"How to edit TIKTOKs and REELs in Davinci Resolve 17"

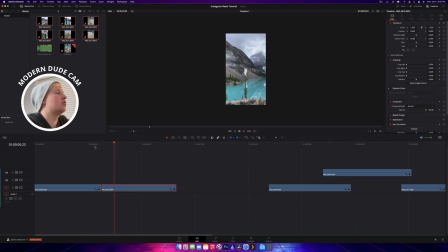and we're gonna go there cool and i'll do a little transition there so it looks better
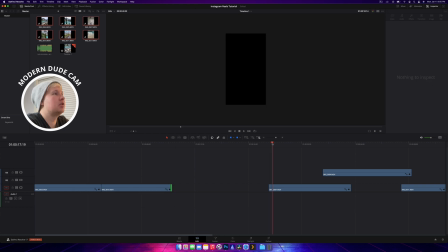and we're gonna probably let's go to there what else have we got might end on this one because i think this is really cool this shot
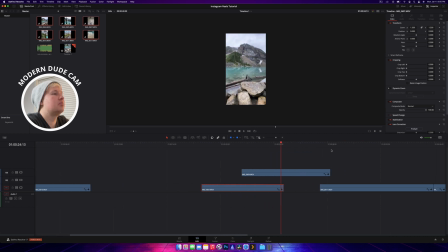here um i don't like that clip so i'm actually gonna
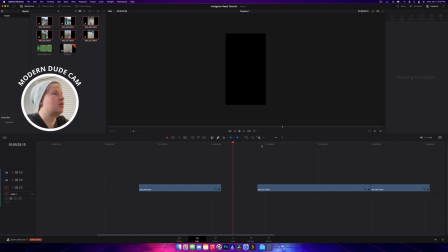delete it doesn't really show off the blue very well and
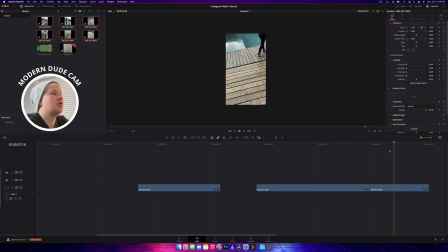i think this clip is nothing so we're going to delete that one as well
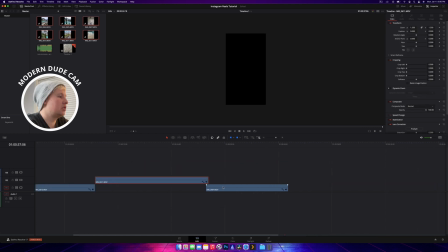i'm going to move this clip over here this clip here all right let's
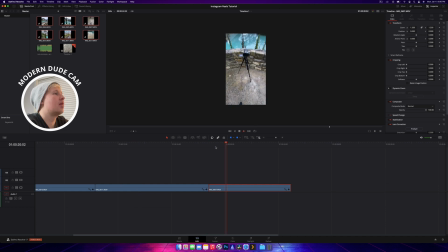and what i might do and then we have this one here to end off the reel beautiful and I might even just add a fade out on that one there perfect
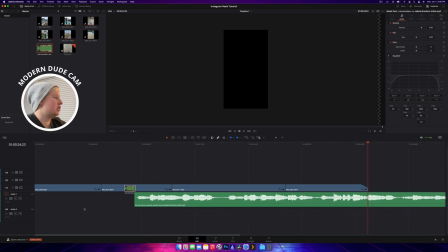so now I'm going to add my music into this and we're just going to play it from the start to be honest
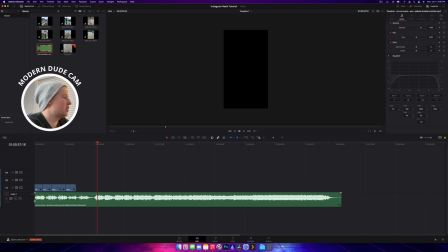and just going to lower it a little bit so I'm actually going to skip the start of this song just because there's obviously there's it's just a slow build up when you don't have so much footage to work with and you're doing like real short form video you want to skip that build
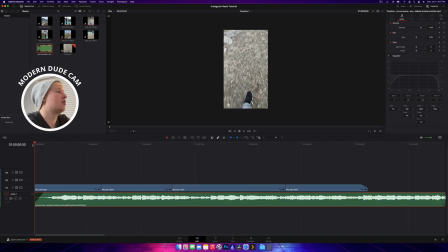up because you don't really have time for it. So we're going to start it there. Even that's like, let's cut that down a little bit. Even that's still a bit too, there we go.
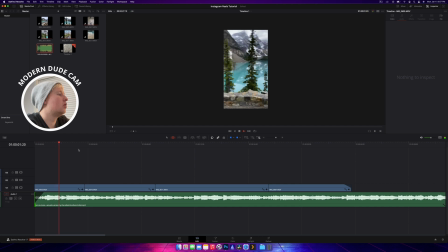So I'm just sort of seeing how we can work this little cut in and if maybe bringing that back.
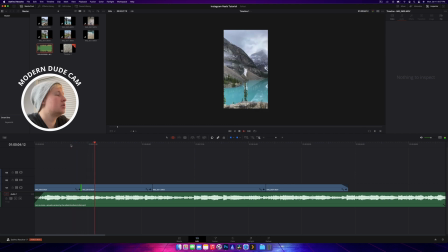Yeah, that's a little bit better. And my cat wants to come in now.
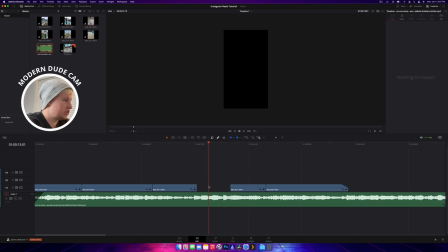So what I'm going to do here is I'm going to delete a bit of this middle video because what it's going to do is give us a little bit of a beat so delete that and now
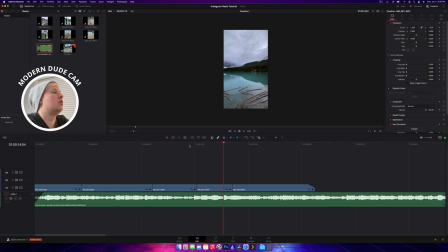perfect and then i'm going to cut the audio at the same point actually i might extend the audio out just ever so slightly so i can fade it longer
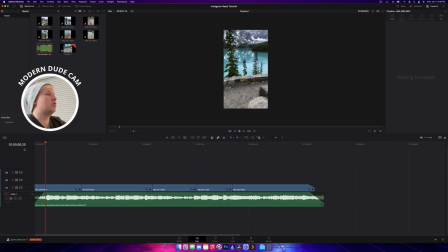cool and then that is the real like so so what we can do now is we can just i guess do a little bit of a um a little bit of a title so I'll bring in a little mini title that we got.
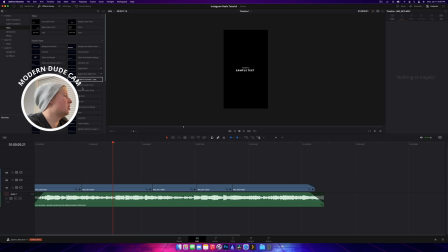Let's just do like a, I don't know, like a digital glitch title. Nah, just something nice, you know,
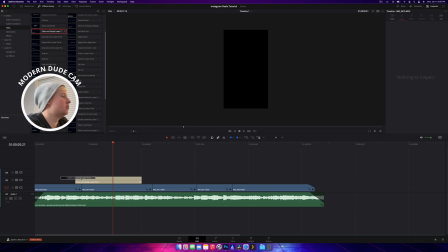clean and simple. I like that. Let's do clean and simple. We're going to do it over this bit and we're going to center it.
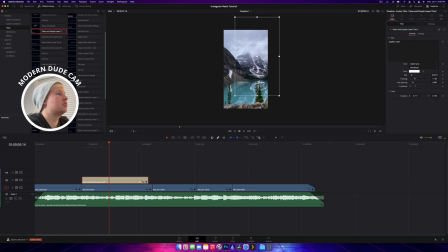So we're going to move it there. I'm going to make it way bigger and we're going to just type marine lake because that's where we are. I'm bringing the size down just a little bit. Perfect.
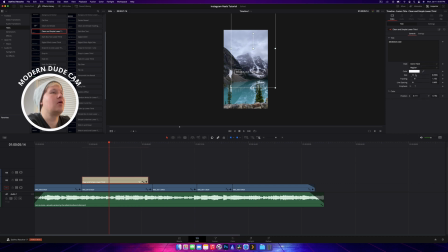And I'm going to change it to my favorite font because why the hell not make it go bold, italic. Actually, I think it's black or bleak. Perfect. Bring it back up again. And then now we can watch this through.
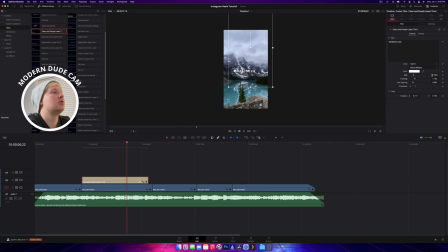Did I not? Interesting. Okay, there we go.
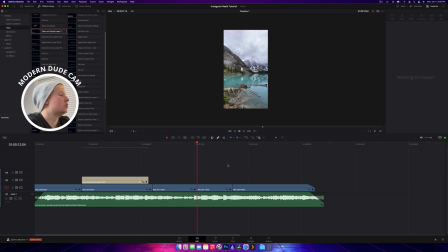Cool. So all I need to do now is add this weird, this transition. So what we might do is just like a whip pan. So I'm sure we've got one here, pan to the right, which is exactly what we want.